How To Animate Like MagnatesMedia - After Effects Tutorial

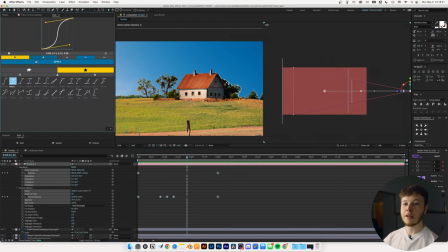4:09 Once we've added the focus hunting, I'm going to select all my keyframes and I'm going to add some easing to it, and I'm just going to use the usual sexy speed.
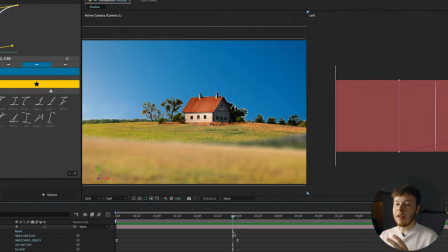4:15 And as you can see, the focus distance isn't fully lined up with the animation of the position of the camera. That's because we have a couple extra keyframes in the focus distance that messes with the easing a little bit. It actually looks pretty cool because we get some of that real world realism where everything is not in focus all the time.
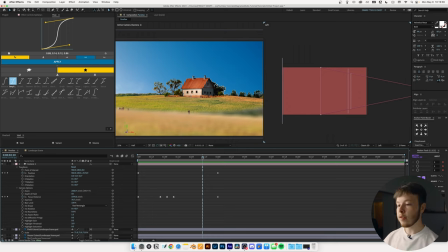4:32 A final thing I want to add is a little extra focus and position animation. It's just two keyframes, one for each. That's just going to add a little bit more oomph to our animation. So what I'm going to do is I'm going to move the position of the camera backwards to zoom out a little bit more than it would at the end.
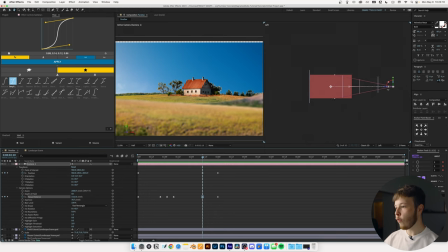4:47 And then I'm going to change the focus distance to focus on our foreground. Move that all the way up to line up with our foreground. The sky isn't fully covering the edges. So again, I'm just gonna scale that up even more, and it's a little bit quick at the end.
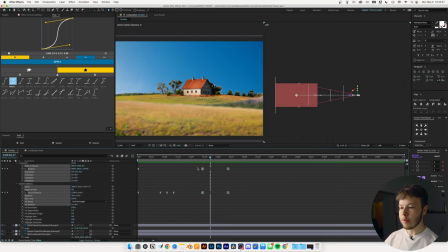5:02 So what I'm gonna do is I'm just gonna drag these keyframes out a little further from each other. It's still a little bit too fast, the blur of it anyways. So what I'm gonna do is I'm just gonna select the keyframe and go into the easing, and we can just change it a little bit and move that up.
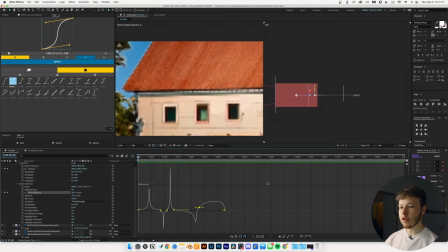5:16 Just kind of line up the line here and then ease it out ever so slightly. And that's pretty much how you create a parallax effect.
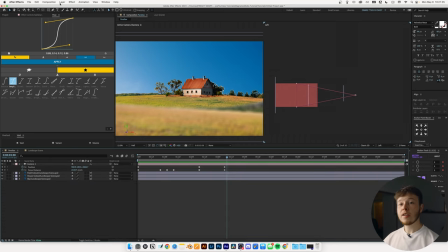5:22 Now there's a couple things I think you can add to it to make it a little bit more interesting. First thing is we're gonna add some text, because that's another thing that Magnates Media uses a lot. So in this case, I'm gonna make two instances of text.
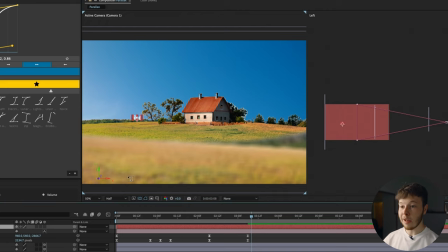5:33 I'm gonna do something very simple like, and I'm just gonna scale that up a little bit. Like that, doesn't really matter what font you have, and I'm gonna position that right there. Duplicate it, move it over here, and change that to subscribe. And I think that's a wonderful idea that you should also be doing.
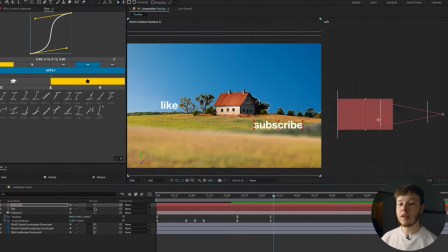5:51 To really make this part of the scene, we're gonna position these two text layers in 3D space as well, and place them on the same planes as some of our other elements. So the light, I'm gonna position in the same place as our middle ground. So I'm just gonna move that forward a little bit, move it to the right, and kind of put it behind this tree over here just because it looks a little bit cooler.
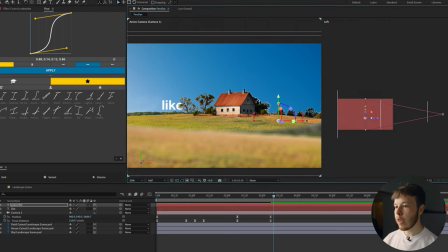6:10 And then the subscribe, I'm gonna move up and I'm gonna move it way forward because I want that to be in the foreground.
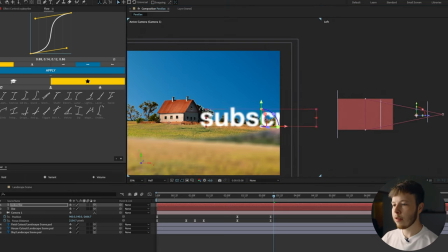6:16 And I'm just gonna scale our text layer down a little bit because it looks very big up here in the front.
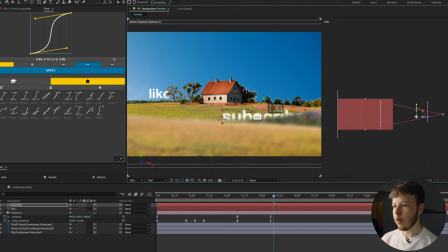6:20 Move it out a little bit more as well, kind of out here, right behind the little foreground element. Since the only thing we've animated is the camera, we can place objects and shapes and other pictures in the scene, and they'll automatically be part of the scene as long as you place them in the same planes as our other element.
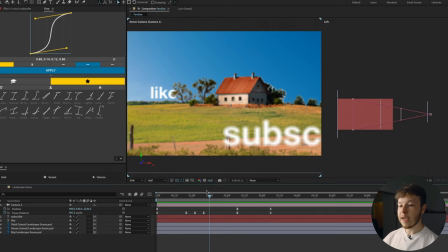6:39 When our house is in focus, the text is also in focus, the light text, because it's on the same plane. And the same goes with the foreground. When that's coming into focus, our text goes into focus as well. You can change it to be wherever you want it to be. And it's really just playing around with it until you get a result that you really like and something that fits your story.
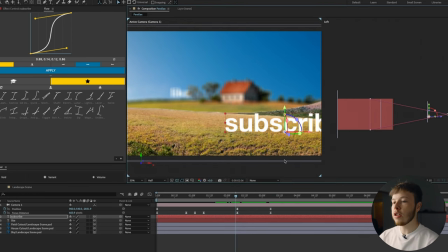6:57 And it's just a cool little trick you can use to create some more interesting scenes.
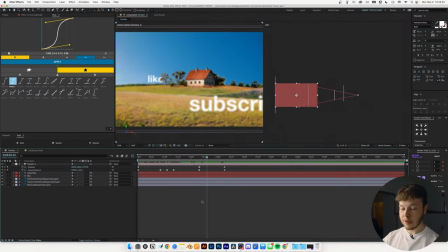7:02 Last thing I want to do is add two adjustment layers. The first one is going to be a force motion blur. This is just going to give us some of that motion blur that we can't get using the 3D tools in After Effects.
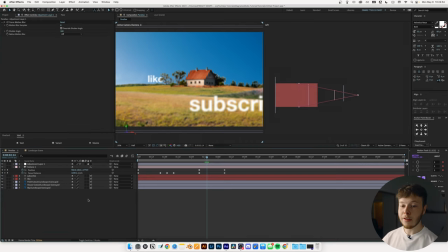7:12 I'm just going to keep it at the default settings because it looks decent enough. The last adjustment layer is going to be a posterize time. I believe that most of the Magnates Media videos are in 60 frames per second, but I'm not a big fan of that look. So using posterize time is something that I really like to use just to create a bit more of a stylized look, and I'm just going to set that to 12 frames per second.
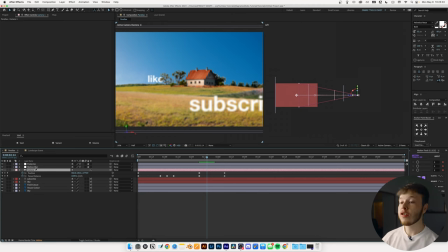7:30 And if you watched my last Vox animation video,
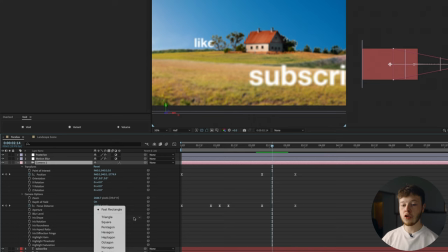7:32 you know that you can go into your camera settings and change the iris shape to hexagon to get a little bit more of a pleasing bokeh.
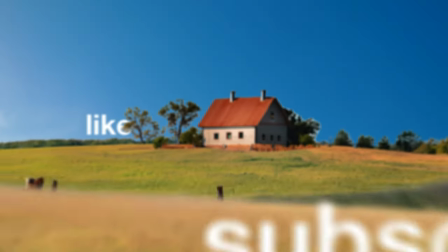7:39 And that's pretty much all there is to creating this 2D 3D parallax effect. This is an effect that Magnates Media use a bunch, and they do it very successfully because they combine it with transitions and really good storytelling. All we end up using is three photos, one camera in After Effects, working in 3D space, two text layers, but it's not really necessary. It's just whatever you want to put in there. You can even do it with just one picture if you wanted to. I just want to say thank you, and hopefully you guys enjoyed this video, and I'll see you next week. Bye.